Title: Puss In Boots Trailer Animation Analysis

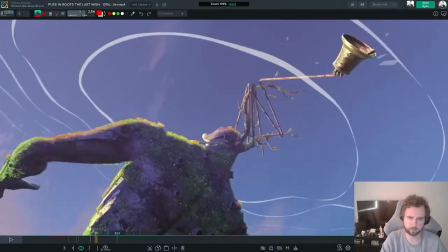53:45 Yeah, like right here, we're holding this pose over two frames.
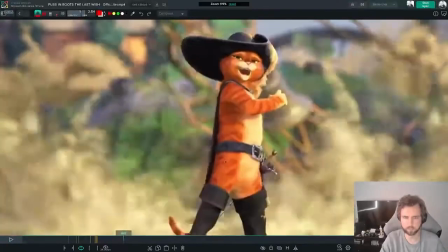53:54 I really like that. The way he tucks the sword in feels very badass.
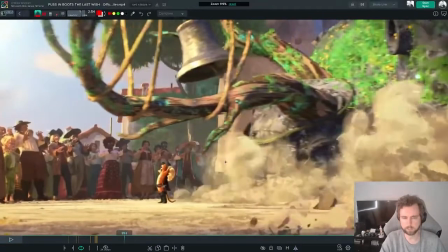54:02 You know, like this is a little bit like, there's a little bit of a continuity thing.
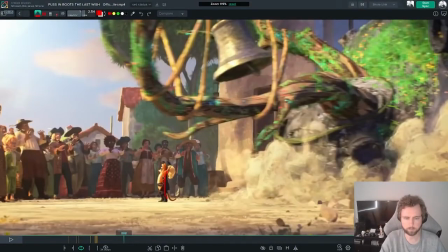54:06 Again, probably just an edit thing, but we end in this pose when before we were in this pose and twisted back.
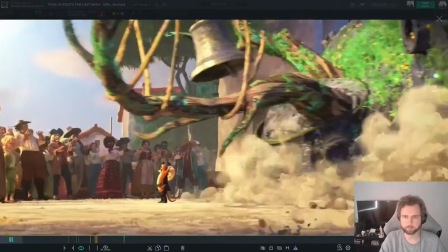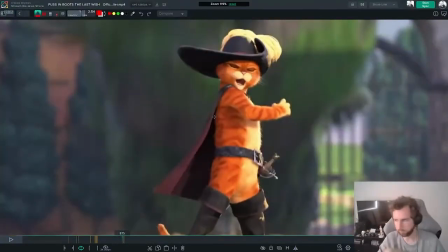54:18 But yeah, in that last, the student shot or the junior shot of the blocking that they had
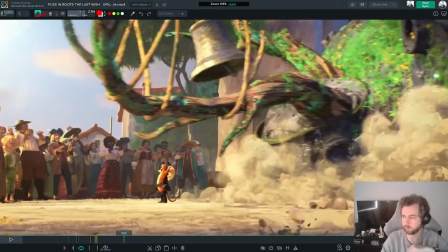54:26 when the character had like, you know, swung the sword and knocked the knight's head off, and like you could do something where he like tucks the sword back in. Hello, Empress, how you doing? Let me put my music back on. Oops.
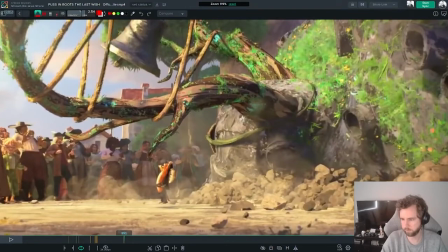54:43 Hello, music. There it is. I love the enthusiasm on that. That hello. You love Puss in Boots? I've never seen them. Are they good? Are they good movies? This trailer looks fun though.
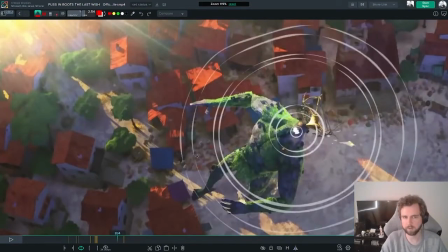55:00 I really like some of the stuff they're doing in here. Very, very arty feeling.
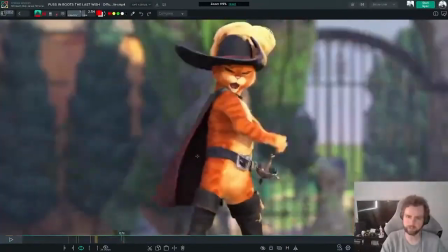55:08 That's really cool. Yeah, there's just, I could just relive this moment over and over again. The way that
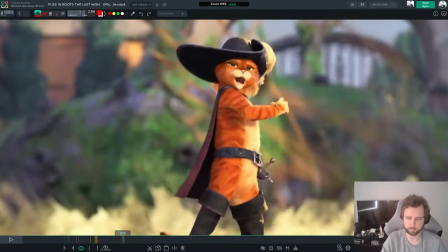55:17 the vertical lines of the, you know, whatever the bell is or whatever's happened at the top of the character's head, where is it,
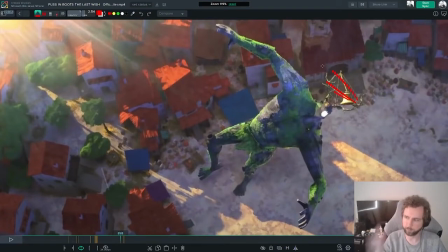55:23 right here, these elements kind of all point upwards at an angle when he lands is really
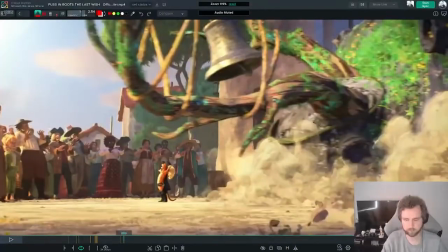55:32 this such a quick shot.
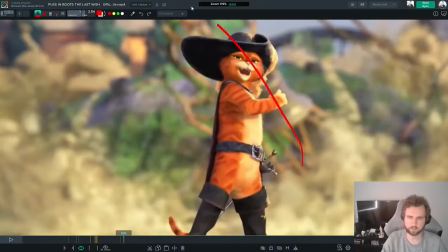55:37 You get like some really nice, you know, we're flowing against the angle of what the character is at this point, and you get really nice contrast build up in just such a short shot. How's things been though, Empress?
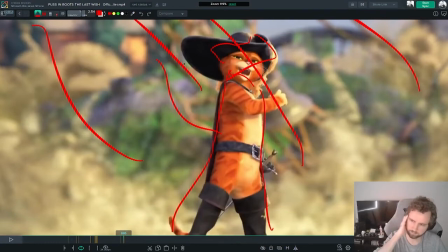55:53 You've been streaming? And yes, there is a new Puss in Boots movie coming out.
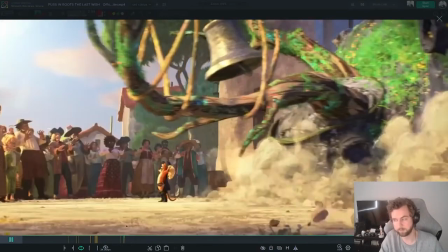55:58 This is the trailer for it. We just watched it. Looks kind of good. And then I also really like the way this bell,
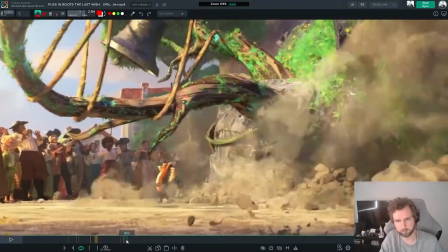56:07 like this is like preservation of motion, you know, like you've got the character comes to like stop, but the bell is like not stuck to the character.
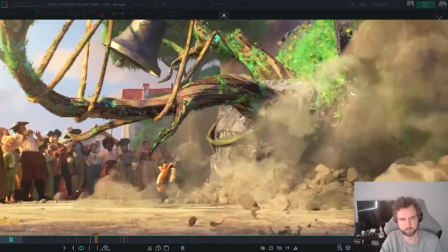56:15 It's like on a hinge. And so preservation of motion is just like, bell keeps moving.
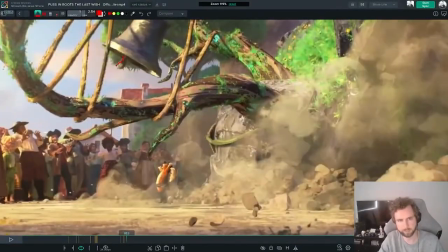56:20 And then you've also got the little, whatever it is, the dingle dangle inside the bell, and that moves at a different speed as well, you know, like it catches up.
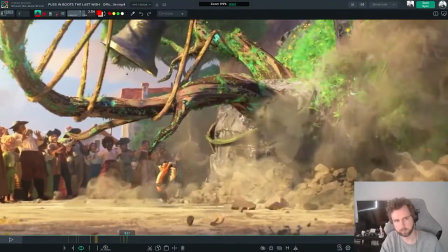56:29 Bell hits its apex, dingle dangle hits its apex.
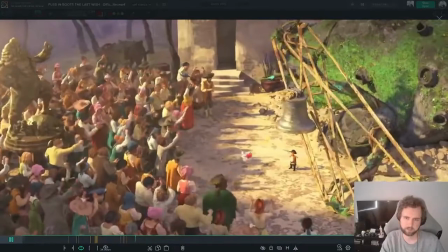I love you and leave you. Got to lurk. Have din-dins. Yeah, no worries. I probably won't be going for too much longer, but enjoy your dinner and I'll catch you later.
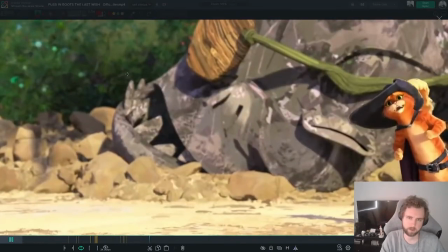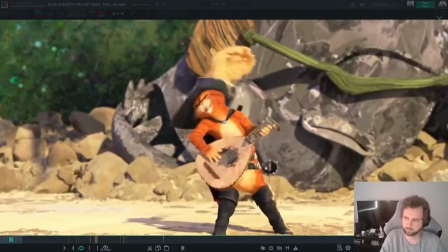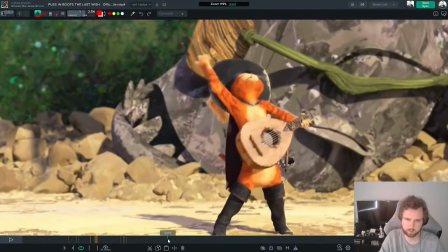56:57 I really like, let's see here. I was going to point it out before, but the way he stretches into poses is really nice.
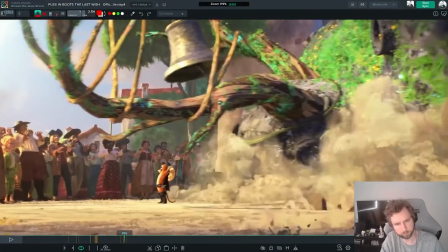57:06 Like this starts here, you know, like this is pretty pushed already, but then like as the shot goes on, he just continues to build and build and build.
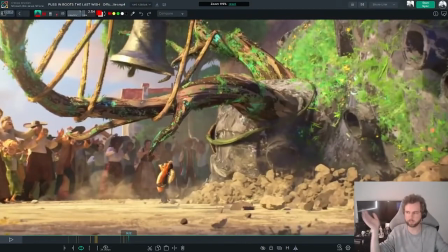57:16 You know, just like this is a moving hole, but he's just like plussing the pose more and more as the shot goes on, you know. And that in itself, that like arching of the back thing feels kind of on point for a cat. So that's neat.
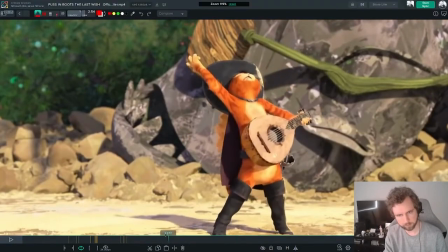57:40 The bell crushes him. Let's just frame through and see what we see here. Comes down so fast.
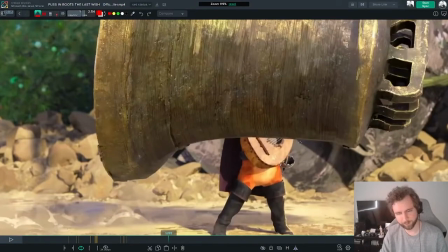57:48 Yeah, there's no... I kind of would have liked to have had, you know, like where his hat is here.
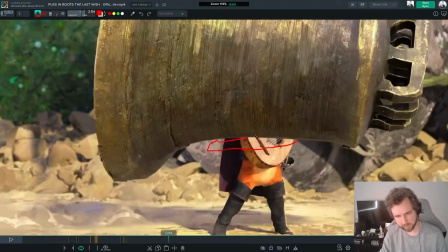57:54 You have like a frame where you see just like the hat and maybe like the eyes or whatever. And like under the elbow and under the elbow or something, you know, just like the indication that he's actually getting squashed.
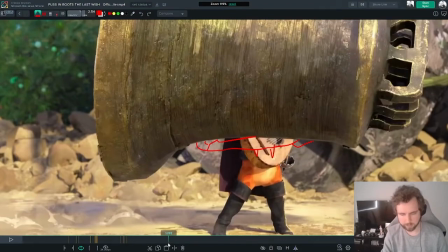58:09 I know, kids movie or whatever. There was probably a revision that had it in it, but just, you know, not seeing any impact from the belt.
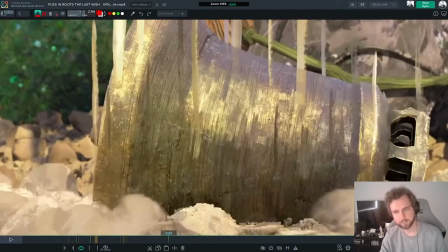58:16 It's one frame, but just a little bit of a hint, you know, would be nice. And this is such a great instance of like heavy object hitting something and just like completely coming to a standstill.
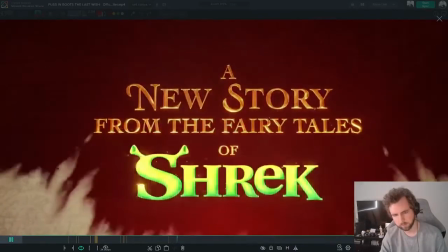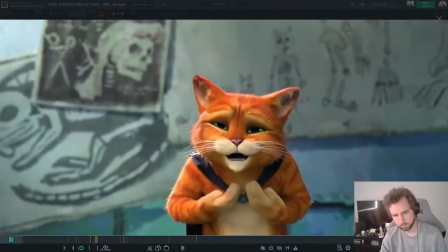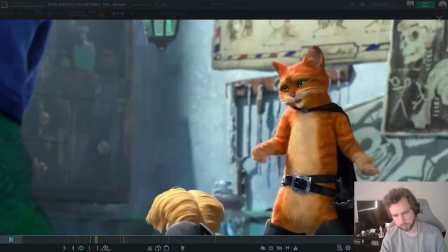58:41 And then we go through this little montage, I guess you could call it. And then like sees this lady,
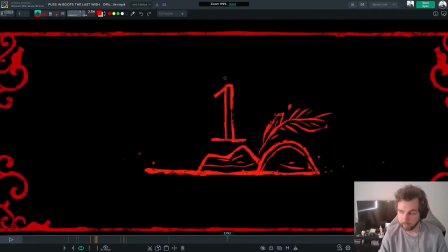58:49 guys, and then you get these like neat little death cards, I guess you could call them, of him like, oh, he died by a bull here. And he died by seafood.
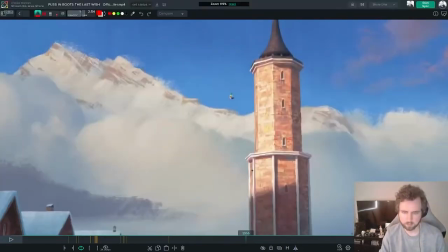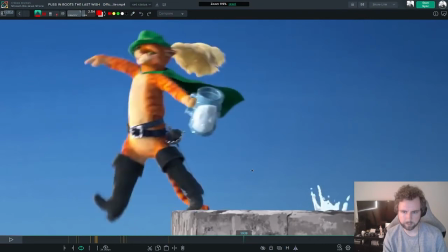59:08 There's a really nice like continuation of motion or like mirroring of motion.
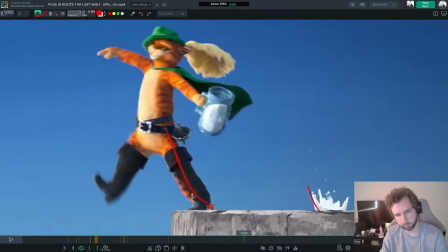59:13 You know, you've got like the splash going up right here as Puss goes up. And then as the splash comes down, Puss also goes down.
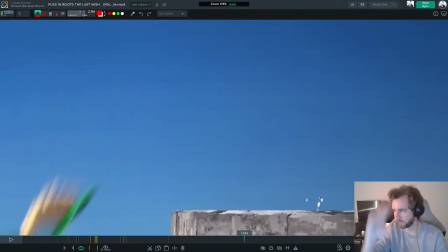59:20 So you get like these things like falling at the same rate, which is really cool to see.
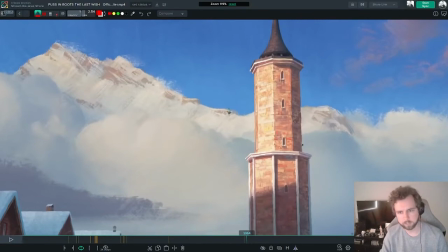59:24 And again, like this 2D, like sketchy background, this feels so much just like a piece of key art. There's like some snow, some snow on these mountains that just looks like brush strokes that are getting just like translated over.
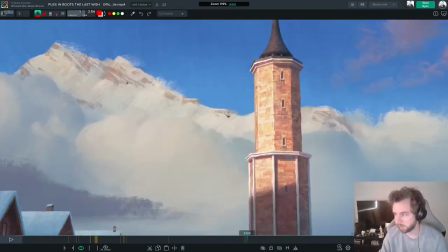59:42 It's so simple, but it just like gives you everything you need to know.
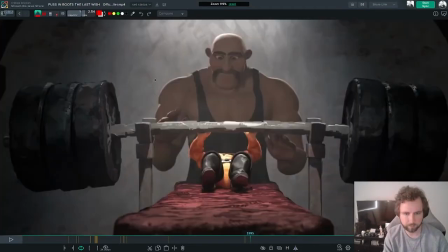59:49 He's like swole here for some reason. Like, look at his giant cat arms.
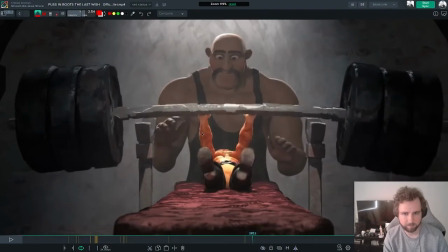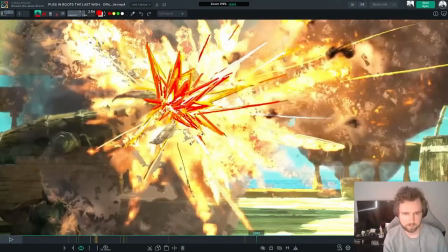60:08 these are really fast. Look at this Spider-Verse ass shot right here.
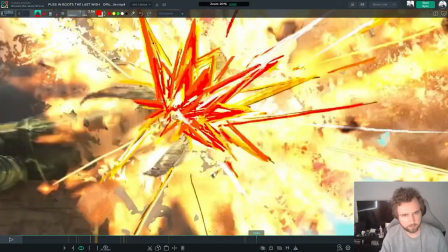60:14 The 2D drawn on
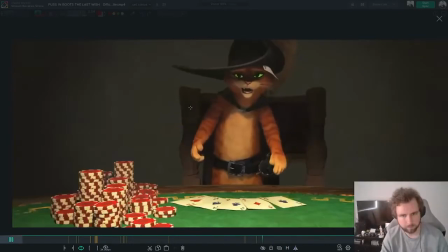60:21 explosion. A little bit of a reference right here to that dog painting.
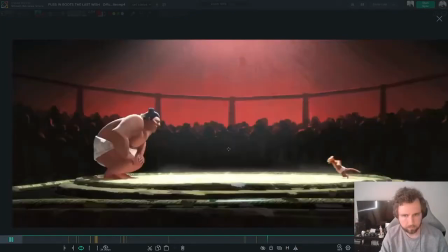60:27 Very nice.
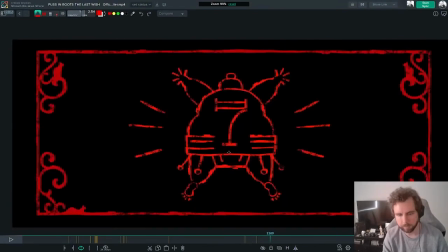60:30 This is cool because like we don't actually see him get killed here, but this death card gives you like, it's like in the exact same point in the frame as well, like right in the middle. You don't read that this doesn't happen because the card shows you that it happened.
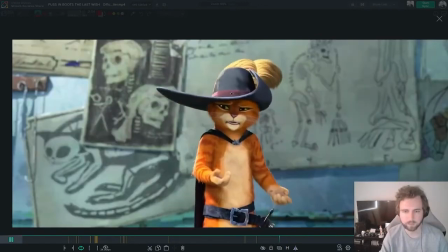60:46 It's very, very cool. Nice combination of things.
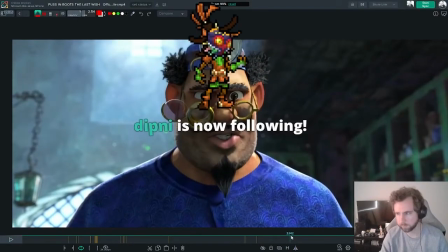60:53 Again, just the backgrounds. Oh, Dipney, thank you for the follow.
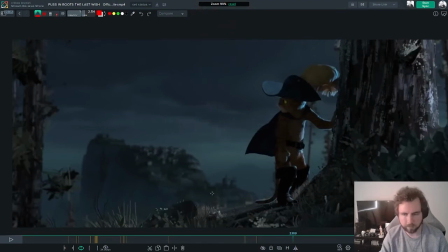60:59 Yeah, just like they've really done themselves some interesting arcane like moves right here with having a lot of this stuff be extremely 2D or extremely 2D feeling.
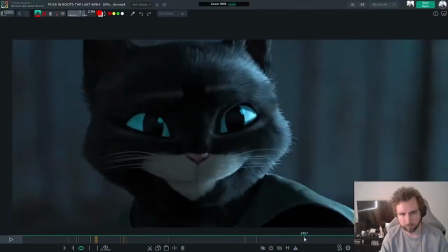61:16 I actually really don't like the way that this cat looks. Feels a little bit like the Whiskers cat from the like the Whiskers ads.
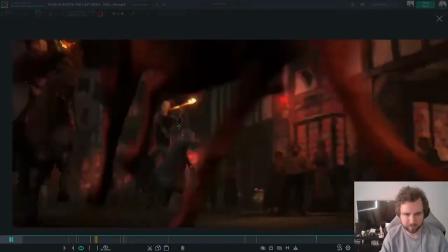61:26 She feels a little bit, I don't know, maybe it's the color in the eyes, feels too saturated or something.
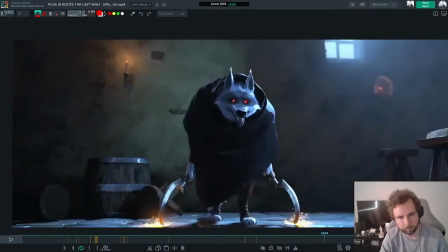61:32 This big dog though looks really cool. Look at the eyes, like flashing.
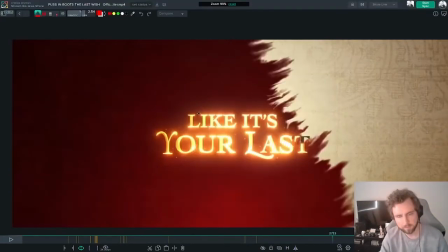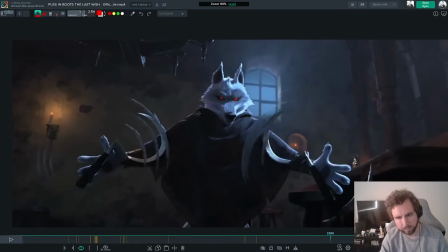61:47 Really nice spinning the blades. Get some extra like smearing going on right here.
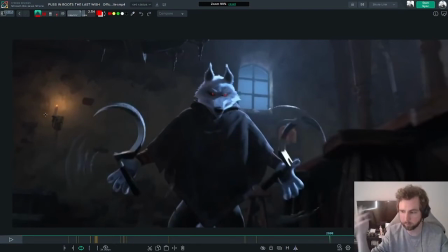61:54 It's like not true like blade spinning, you know, he's not like moving his fingers, he just goes like this and the blade spins around in his hands,